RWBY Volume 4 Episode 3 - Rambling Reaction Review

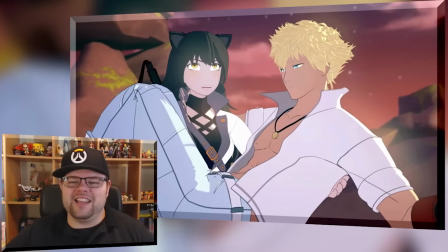Blake drops Son as she catches him and then the vice versa happens.
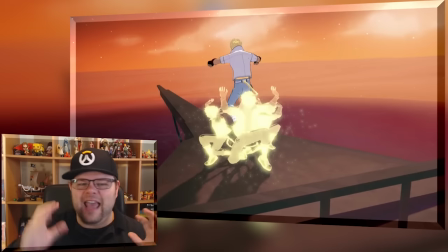And that one like them catching each other and then doing the toss right afterwards.
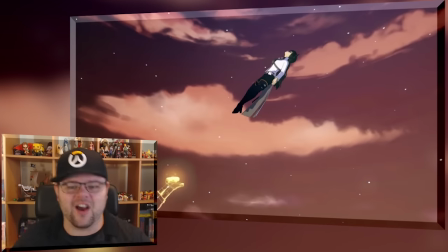If anyone's seen Final Fantasy Advent Children where they toss each other all the way up during the Bahamut fight,
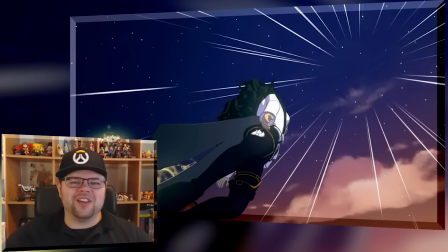they pretty much emulate that perfectly when they're tossing each other using their clones And then that little extra bit
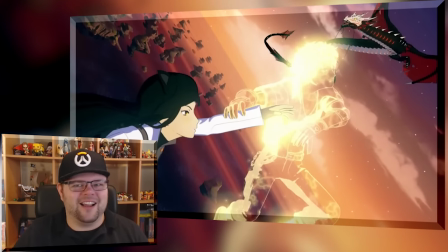of like animosity between Sun and Blake as instead of him giving her a boost,
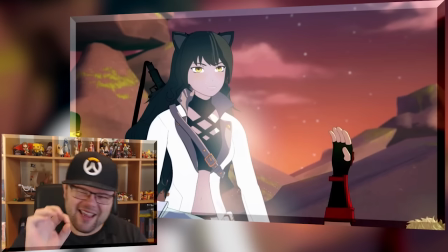she steps on his head. And lastly, what I've been saying over and over again, the facial expressions.
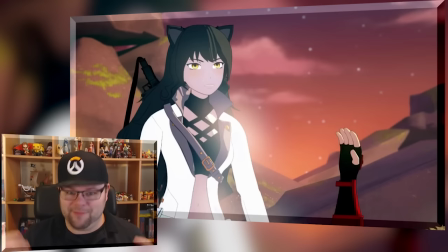The facial expressions during the fight, just so much, especially because Blake is pissed at Sun the whole time and going on to that theme.
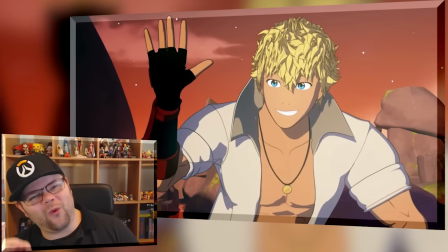The facial expressions right before Sun got slapped.
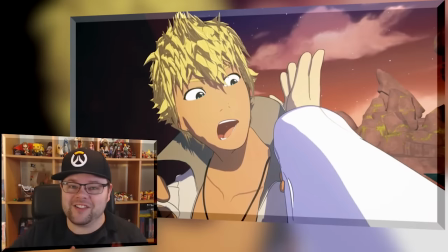I couldn't stop laughing at the end of that scene because it was not just a funny facial expression, but it was a perfect transition. Slap to black. Scene 3.5, The Open Seas at Dusk.
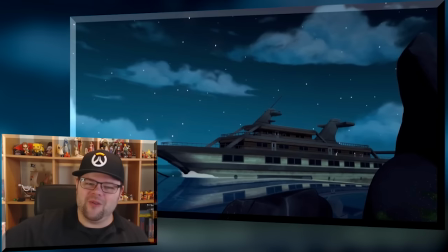This is a bit of time has passed, possibly a few hours, and the sun has now fully set.
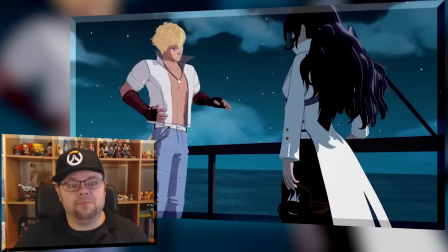We are back on the deck of the ship and Blake is pissed with Sun for following her.
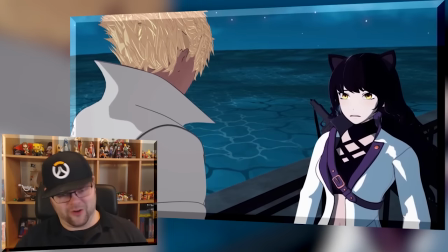Now, had he been following her for the whole eight months or did he just catch up with her now?
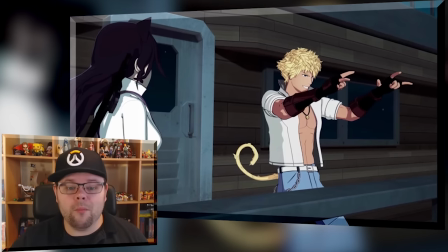Either way, Sun thought Blake had a more of a noble reason for leaving after the Battle of Beacon,
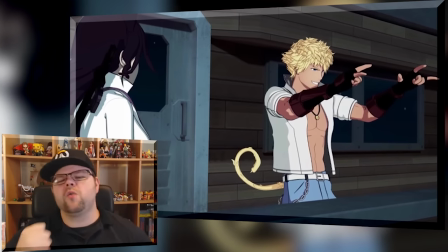building Blake up in his mind as being some sort of hero looking for justice, going after the White Fang on her own,
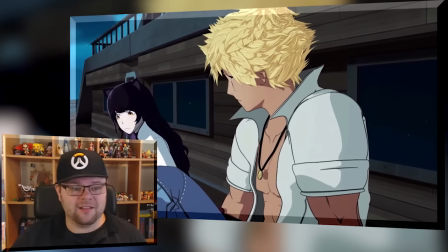where she is actually kind of on the run, heading home to deal with business back in menagerie. So not entirely running away, but still keeping away from the White Fang for a bit.
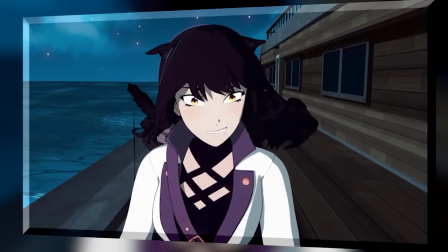Just a quick thing I wanted to mention because I didn't say this when I was recording on camera, so I'm going to do this right now.
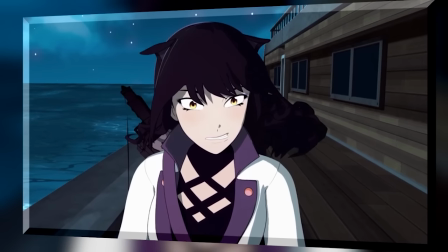I noticed while editing that Blake's ears also move depending on her mood,
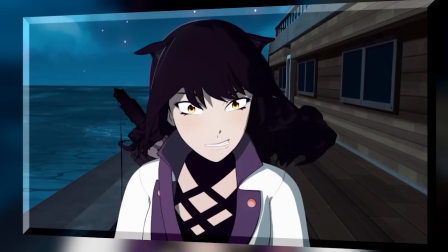how they kind of curl down to show how angry she is, especially in this shot. It's so great. Okay, back to the original record.
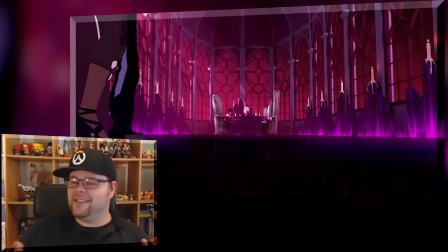Scene four, Salem's Domain. This must be one of the sessions Salem was talking about.
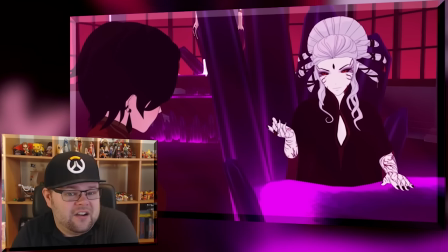There seems to be something alive inside of Cinder. You can hear it sort of growing and like clicking. This session with Salem is teaching Cinder how to use the grim bug
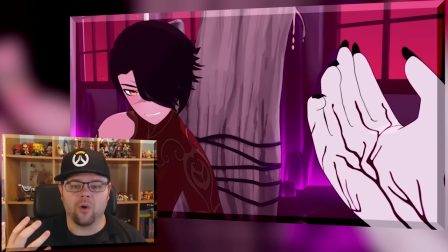that's inside her to maybe regrow her arm or repair the damage that's been done to her arm.
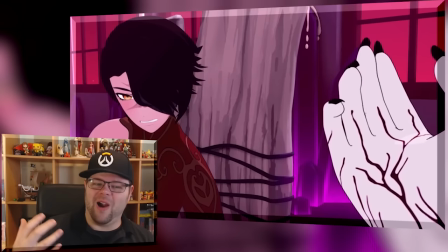Which I think might possibly make her arm, once it's all fixed up, look more like Salem.
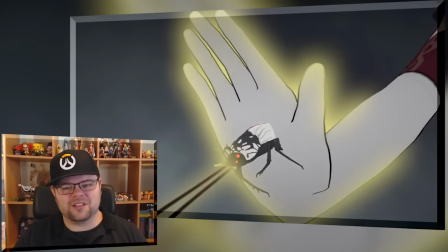also the grim scarab that she used to steal the fall maiden's power that
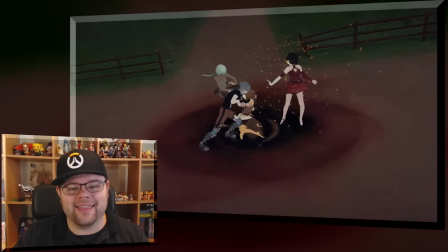is now the new reason why i think cinder is weak to ruby's
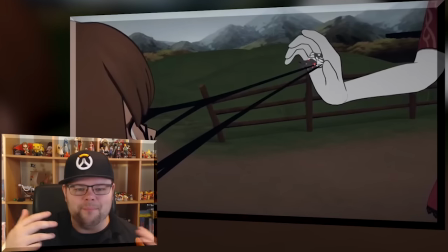silver eyes more so than being a maiden because technically if
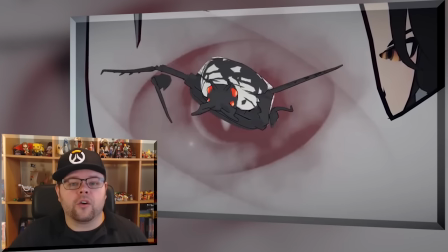there's a grim inside of her she is now part grim and we've already heard the explanation
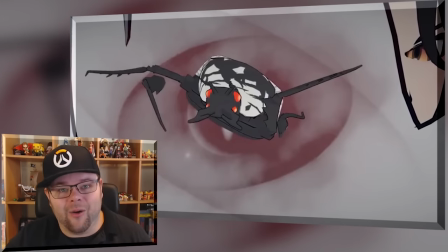that Grimm are weak to silver-eyed powers. So, Maiden's being weak to silver-eyed powers? That's off the table. I'm completely not believing that anymore. It is now, in my head, the most plausible theory that Cinder is weak to the silver-eyed warriors because of the Grimm that's inside of her.
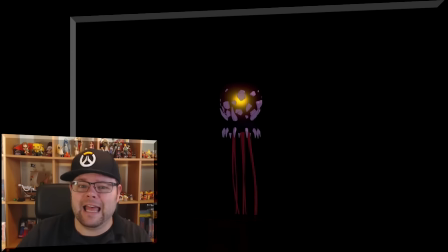Their session gets interrupted by a Metroid? Actually, I think it's a jellyfish.
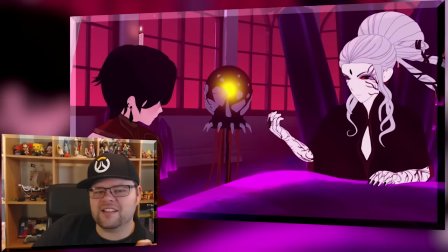Now, here's the interesting part of Mr. Jellyfish here. Just like how Cinder talked to the dragon back last volume,
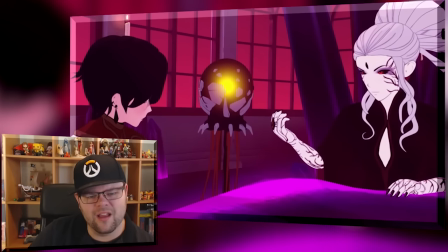here we have not just Salem talking to this jelly Grim, but the Grim communicating with Salem first.
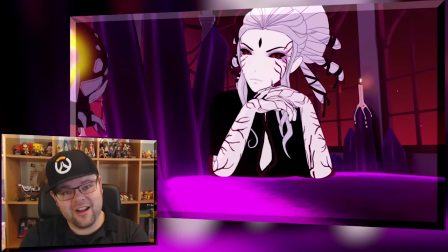This leads to Salem asking Cinder if she actually killed Ozpin. Salem has doubts, ladies and gentlemen.